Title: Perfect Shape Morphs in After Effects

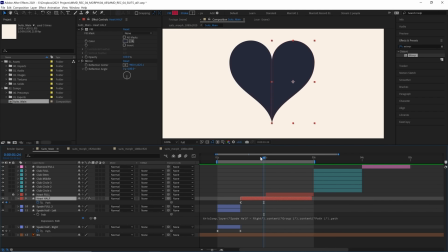[12:23]
The only issue with this, say if this was a pre-comped element and we needed to scale up what was inside or rotate it or make adjustments to it, the center and the angle do come off at a certain point. So I much prefer the first method that we showed using the duplicate shape layers.
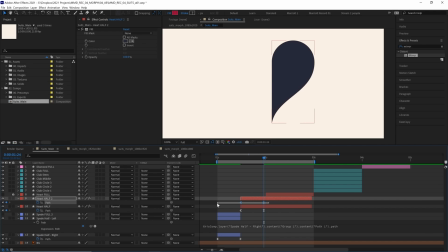[12:37]
So I'll do that for our heart. That's just a little more secure, a little more sturdy and safe.
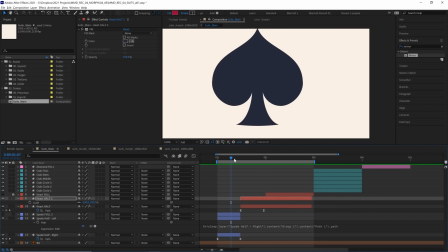[12:44]
Okay, now we've got our shape symmetrical and it's looking pretty close. Let's go add some more nuanced detail to make this looking as good as possible.
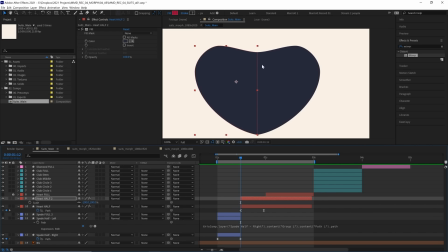[12:50]
So one thing I'm noticing is our middle sort of shape is probably bulging out a bit too much. It is much wider than both our spade and our heart. So maybe let's push it in a little bit and adjust the other points to still make it look smooth.
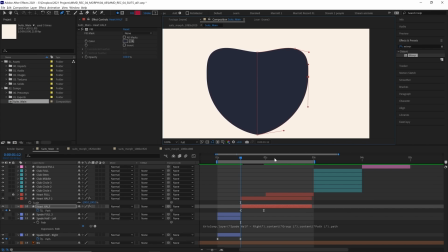[13:04]
And we can see that updating real time on our left half as well, which is handy. And I think we barely want it to be wider than our initial shapes at all.
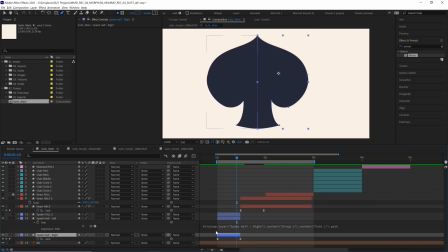[13:12]
There. And now when we go to edit our first half of the animation, our spade right half, we'll notice the keyframe is in the exact same position as our heart. And we can't really edit it at this position because we can't see it.
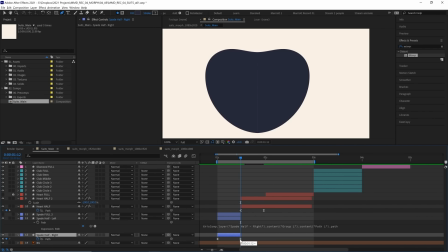[13:26]
And really, what's the point of having this keyframe here if it's not going to be visible? Besides being useful to trace over for our first half here. But really, there's no point to these shapes being exactly identical in the middle. So let's move it over 1 frame to the left.
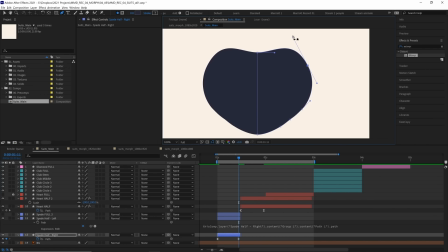[13:39]
And here, let's make some of the same adjustments. Let's get it much skinnier. And there, I think that matches it a bit better.
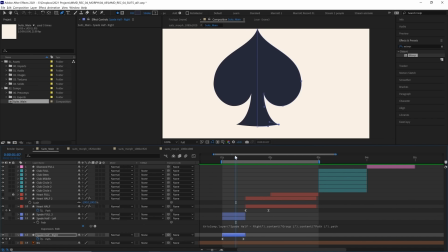[13:46]
The motion isn't going outwards so more, it's more going downwards and sort of breathing. So it expands at the bottom and then rises more to the top.
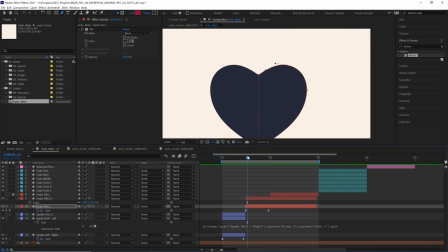[13:55]
And I think we can play with that a little bit more. At the moment, if we follow that across both shapes, it starts, well, hypothetically at the top of this spade here. Really, we're just following what this point, the apex of both of our shapes is doing. So it essentially just falls and then continues falling.
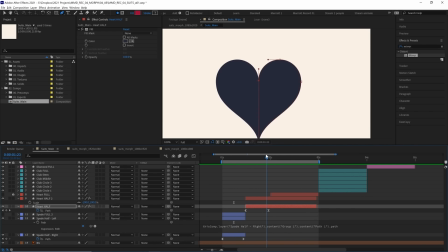[14:10]
So it's just making one downwards motion throughout the whole transition. But what if it went down a little bit further?
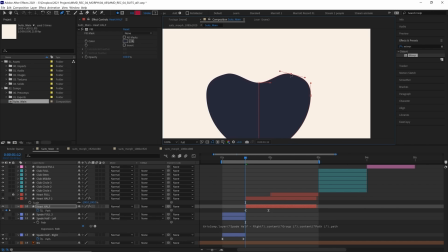[14:15]
So what if we move these top points a little bit lower? Same with our spade half.
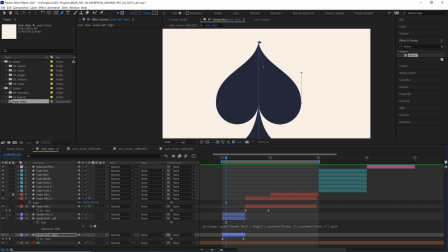[14:22]
There, I think that's a little more interesting. So instead of moving a pretty linear path from the top to the bottom, it moves down. And when it gets to this point, it's almost as if it has a little impact here, like it hits the ground like a rock falling. And then that sort of warps the environment. Like, let's say you were to drop, a rock on a plate of jelly.
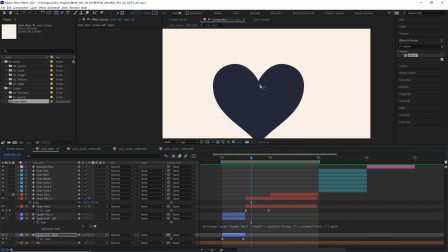[14:39]
Where the rock enters, it would sort of pierce and go down into the jelly and the outside edges would sort of roll up.
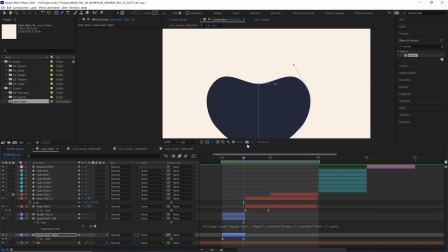[14:44]
Same with water. And it just makes it feel like the other parts of this shape are reacting to its motion. Of course, let's go into this frame and round out these edges so it looks prettier.
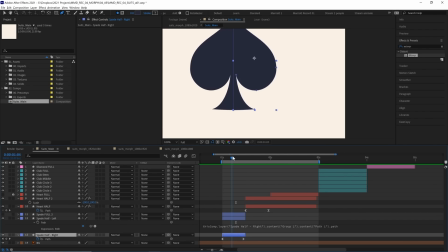[14:53]
There, that is looking good. And the main other thing I'm not liking is the negative space in this shape here. These pointy elements that make up the sort of top of the stem in the spade. And I don't really like that they create sort of pretty unattractive shapes around this point here.
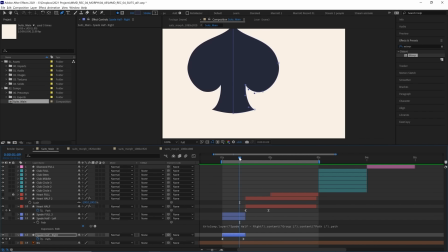[15:09]
And it really just looks like this nice sort of curved moon shape is just being crushed into this flat shape, which, you know, really it is. But what would be nicer if this shape was to just move outwards and get skinnier as a sort of crescent moon shape. Now that might be a little hard to explain, so I'm going to have to show it.
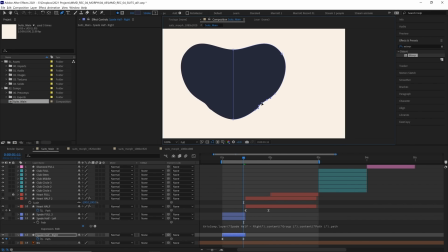[15:26]
So in this last frame here, before we become our heart layer, we have those vertexes that make up that crescent moon shape, and they're all flat against the wall.
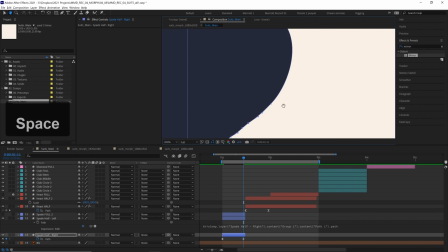[15:35]
Well, they're all making up the rounded edge of the heart, and they don't need to,
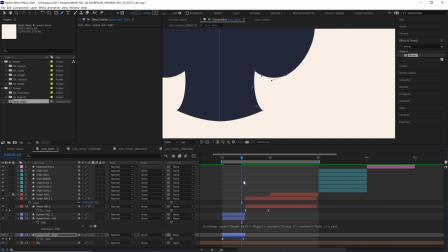[15:39]
because that gives a pretty harsh transition between the frame before it, where there's still this sort of crescent moon,
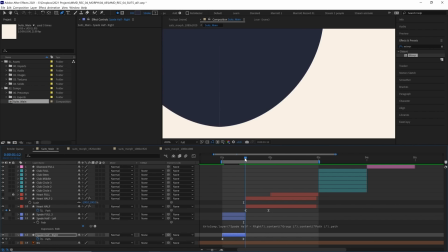[15:45]
looking more like a shark fin, and then we've got essentially 2 frames of it being this rounded shape at its most extreme state, one on our heart and one on our spade. So it might look nicer if we create that crescent moon shape that we want here, and we can make it as thin as we like. So let's move this vertex inwards, and then we can move our anchor points like this even.
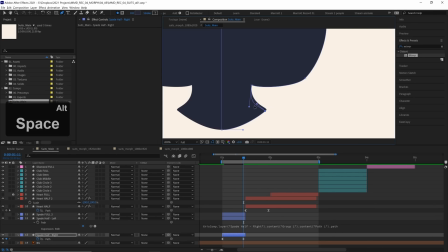[16:04]
And we can move our anchor points. We can flip this one over.
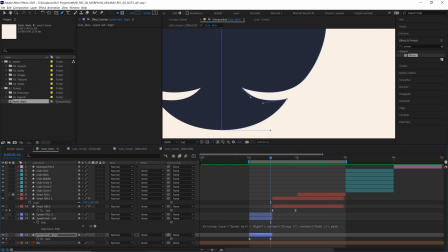[16:11]
Now this shape to me is just a little more elegant than the shape we had before when these 3 vertexes were all just mashed to the side here, raising to be as close to the edge as possible.
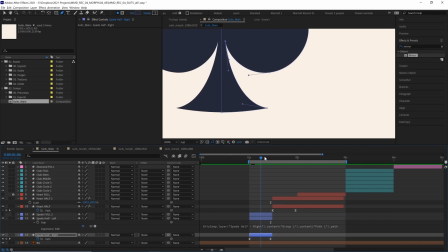[16:20]
But now if we play it back, that crescent closes up a little more organically, I think. And let's see how that looks in context.
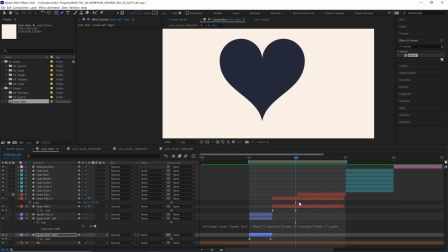[16:27]
There, I think that is looking great. Now the only thing we have to do is remove the fill effect from our heart.
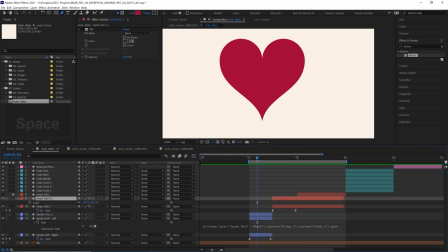[16:33]
Oh, from both sides of our heart, actually. And let's see how that plays. That's looking much better.
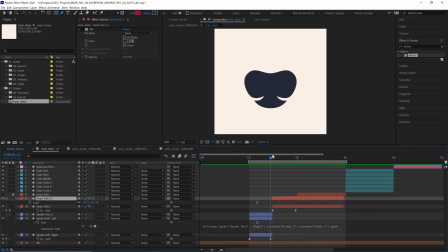[16:39]
And now that color change isn't nearly as distracting because these shapes flow so nicely into one another. Now this in-between shape that we've created, I call it a rounded heart, but it kind of looks more like a bean here. You can use any shape that you want for this. This in-between shape between these 2 states could be anything. It could be really long and skinny. It could be really pointy. And that is going to change significantly the flavor of this animation.
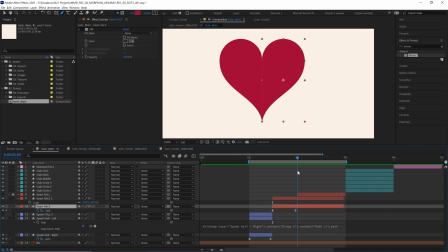[17:00]
As long as the start and the end point are the same, you're going to go from a spade to a heart. But we've got 1 full second of motion here where we've got all these in-between shapes. So deciding what this middle shape should be is pretty important because that's going to be the majority of the animation. And I think, like I said before, change a bit of the flavor or change the mood of how this animation feels.
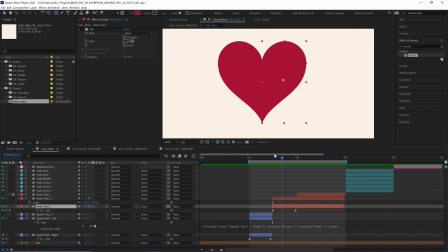[17:18]
One thing I do think you should keep in mind is repeating shapes and curves that are in the final and original positions.
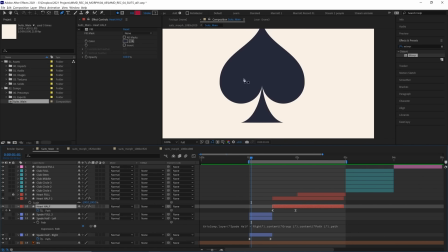[17:25]
Now the design of these suits are fairly sort of geometric and pointy. We've got a lot of curves. There's not many right angles. I think the only right angle is in our diamond. Actually, no right angles in there, but I think the only straight lines. So I wouldn't have a middle position that is, a perfect square, because straight lines and corners just don't appear in these shapes, in these designs.
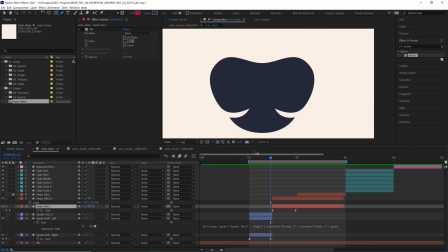[17:46]
So keeping that visual language consistent, even between shapes like this, even in the middle, when it's moving so fast, will really help your animation feel like it suits the design, because not all animation will suit the design.
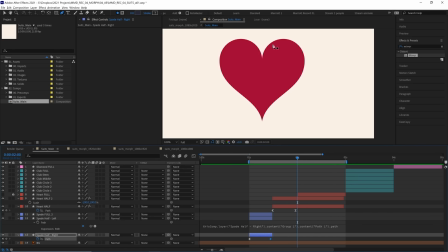[17:57]
If you have pretty elegantly designed suits like these with lots of curves and lots of points, and then you have this blocky,
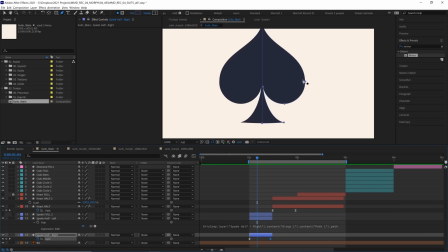[18:04]
chunky animation where it just clunks around the screen, that's not going to look appropriate and suit this animation. But if you were animating boxes moving around a scene, some nice clunky, linear, straight animation would look great.
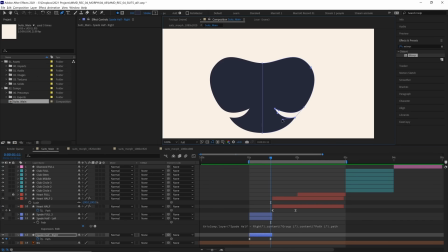[18:15]
So just another thing to be aware of, and that is why I spent that extra time refining this shape here, that I even want to spend even more time getting it a little nicer.
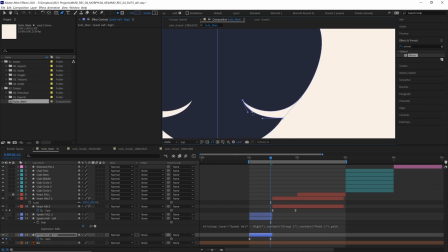[18:24]
Even though you don't really see this.
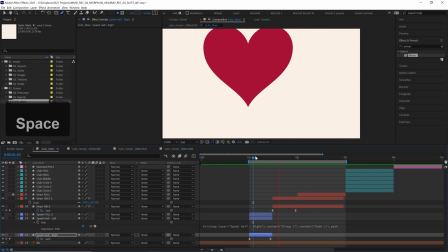[18:25]
When you watch the animation, you barely see that frame, but you can definitely feel it, especially when you're working with such few keyframes like we are here.
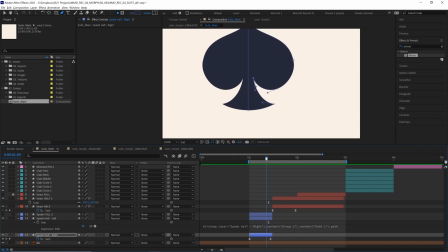[18:34]
That is going to impact not just this frame, but all these frames in between it. But there we are, that is our first transition.
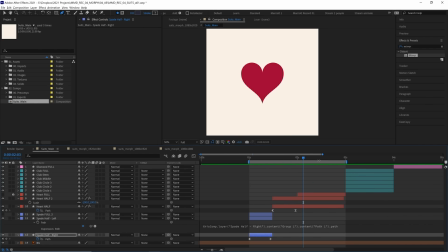[18:39]
Next, we are going to change this heart into our clubs. Now, like our transition between the spade and the heart, there will be a little in-between state, a transitional period with some separate elements. And that will be when it splits into these 3 circles, which are of course separated on their own layer.
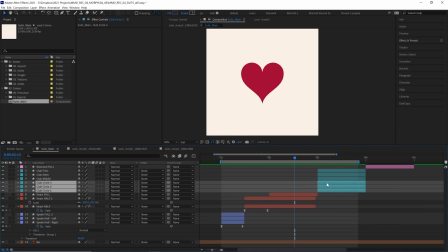[18:55]
And part of the reason you might want to do this is to make the transition a little easier. So let's just bring these 3 circles out and trim them here. Trim our heart to their start again. Okay, so now we go from the heart to these 3 circles to the clubs. And the heart to these 3 circles is looking a little bit easier now.
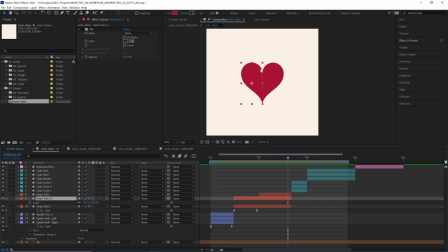[19:12]
We don't have to deal with this stem at the bottom, and we can see that our heart is made up of really 2 circles at the top and then this sort of pointy shape at the bottom.
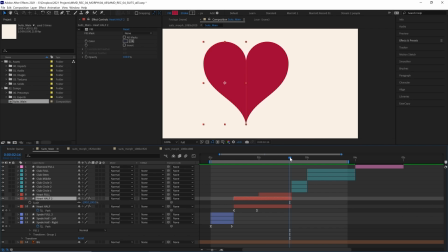[19:19]
So if we were to rotate the heart, we would end up with 2 circles on the bottom and a point at the top.
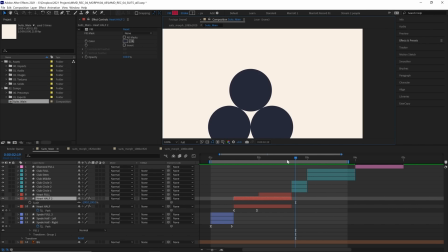[19:24]
And the rotation is just one of several ways that you could get between these 2 objects.
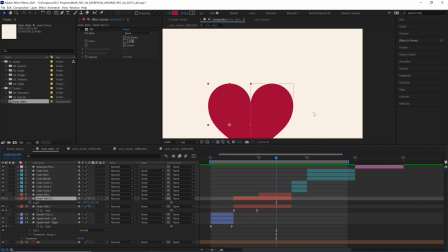[19:29]
And we are going to use the rotation as the sort of lead motion in this section, because this one will have far more moving elements than our first morph.
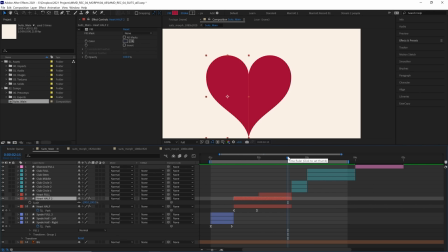[19:36]
So breaking it down into have a little hierarchy of the motion will be helpful.
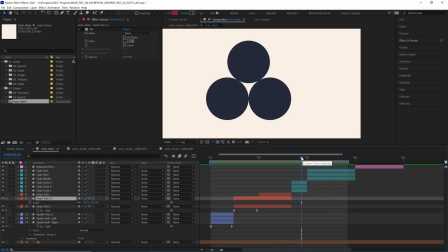[19:41]
So we'll animate the rotation first, make sure that is feeling good, and then we're going to add our extra bits on top of that.
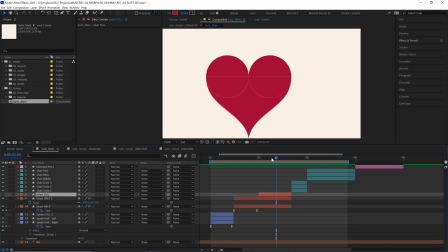[19:46]
So let's get all of our layers in the right order. Our heart full, I don't think we need that layer anymore, because we've got our full heart.
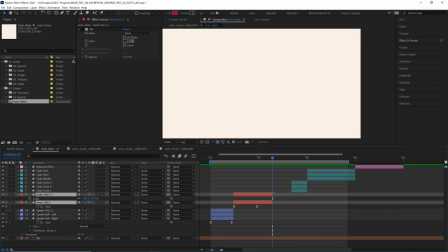[19:53]
Let's trim down our heart sections. I don't think they need to go that far. And then we're going to have the circles for our clubs.
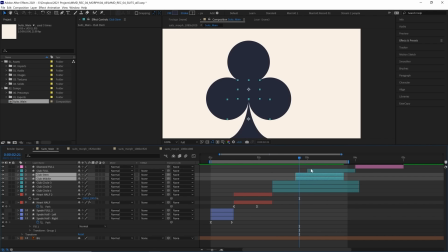[19:59]
And then the stem and the middle aren't going to come on until later. And then we have our clubs full as well. And we can push that towards the back of our timeline and maybe hide that as well. So let's start with that rotation movement. And because we have got so many elements that we all really want to really stay connected as one main piece,
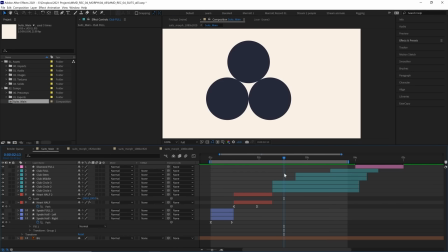[20:18]
we're going to animate the rotation on a new null. So let's press Ctrl Alt Shift Y to create a new null, and I'll call it null club rotate for now.
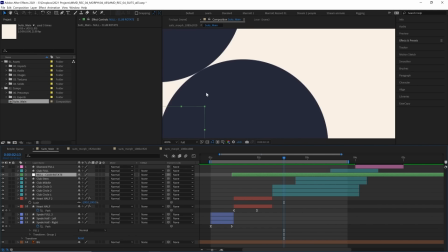[20:29]
That seems like an adequate description. And at the moment, this is in the very center of our comp, but I think we need to push it to the center of our clubs, which will be slightly different.
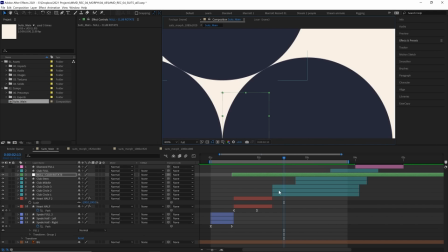[20:38]
And that looks pretty accurate.